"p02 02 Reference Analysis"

if the character is on the same chair, it's fine, it's good. But if she's not, This too.
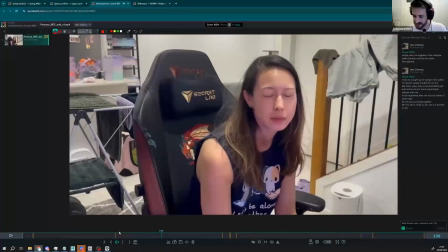[41:38]
My older sister has a I see that you have to keep your body in the same direction here. Okay, so if with another chair,
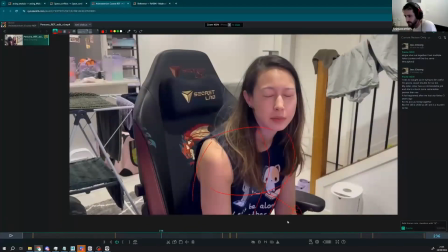[41:53]
probably you would have moved the body on the side a bit more and play differently with the body. You have like a quite steady body because of the props you use.
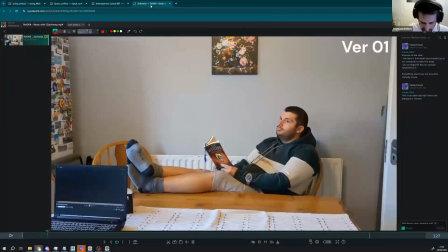[42:04]
So be careful with that, okay? So I go back to this one. I think the pose is super nice here.
Well, well.
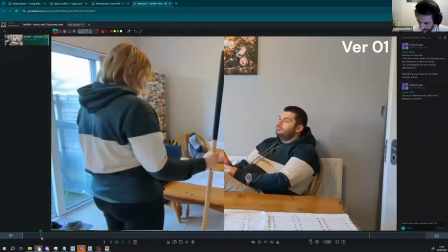The only thing I would say is probably if he's reading a book here, maybe make him
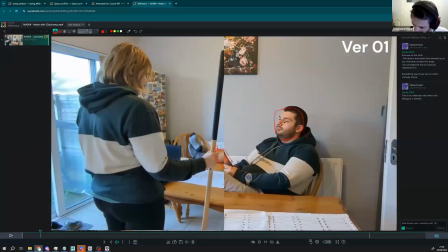[42:33]
a little bit more the face looking at the book. Otherwise, we're not really believing this, okay? So just find a way to look at the book a bit more.
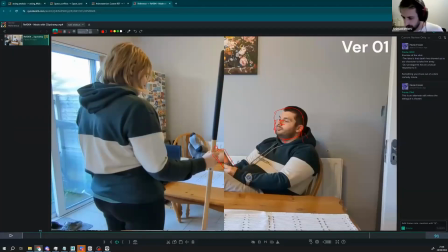[42:49]
Otherwise, it's gonna look like he's sleeping a bit. So careful with that.
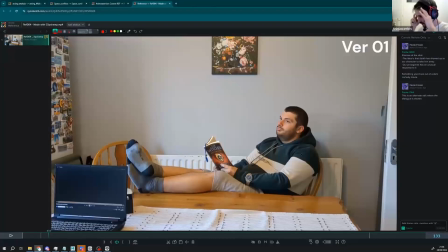[42:57]
And just like the change here could be just from this, because I'm looking at the book a bit more like this. Could have this little change like this. Gonna also take the attention of the audience.
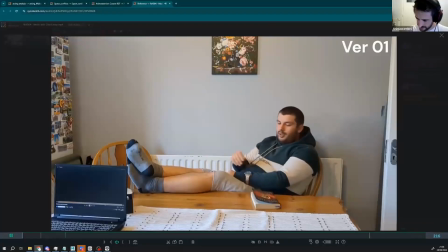[43:16] Well, well. Well, well.
This movement here, I think it's really natural. It's really cool.
Well.
It's maybe missing a little bit of well.
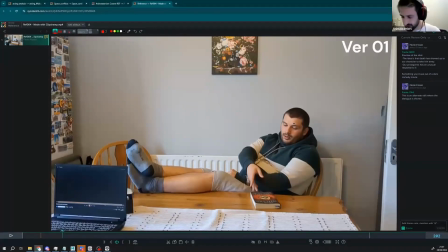[43:32]
Maybe just a tiny bit of eyebrows would be enough. You don't need more because I see the character being like very in the mood, very lazy, very like not surprised at all. Just play.
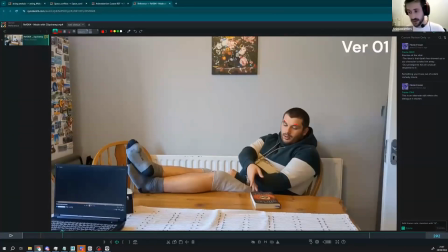[43:51]
He's just playing the surprise, just like well, okay, here we go. So a little bit of eyebrows just to play this moment here.
Well.
And because the movement starts naturally before, we're not gonna have this feeling of like,
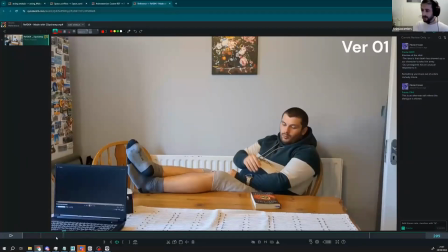[44:11]
you know, like moving now, like it's moving, and then inside this movement, like, okay.
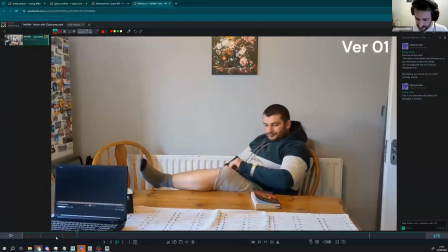[44:17] Well, here we are.
And here is the same. I think it's really natural.
Well, here we are.
This moment here is very natural. So about
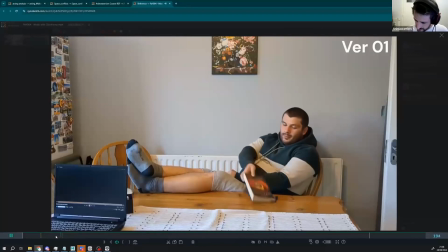[44:30]
the watch thing.
Well, here we are.
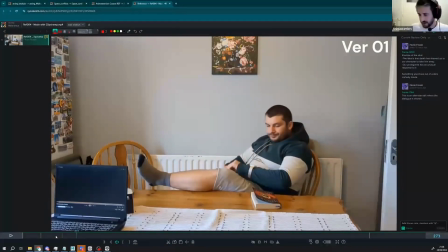[44:35]
It's matter of taste. I think it's working this way. I just think like you missed the opportunity because you're wearing this hoodie here. It's kind of weird to have put it there. So if you had like it depends on the character if he has something or not,
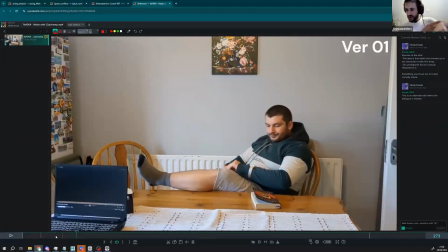[44:54]
but could have nice to just show the watch just using the hoodie to do this. could be sometimes more natural than taking the watch with the hand.
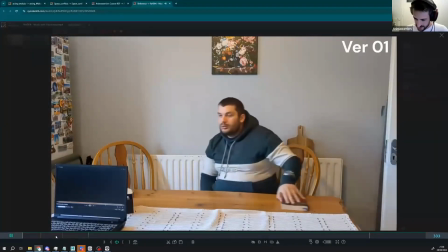[45:11] I want to congratulate.
And here is, I don't know if it's I want to congratulate you for being. if it's like an accident or something.
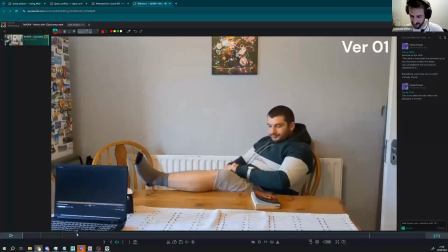[45:21]
I think it's working really nice.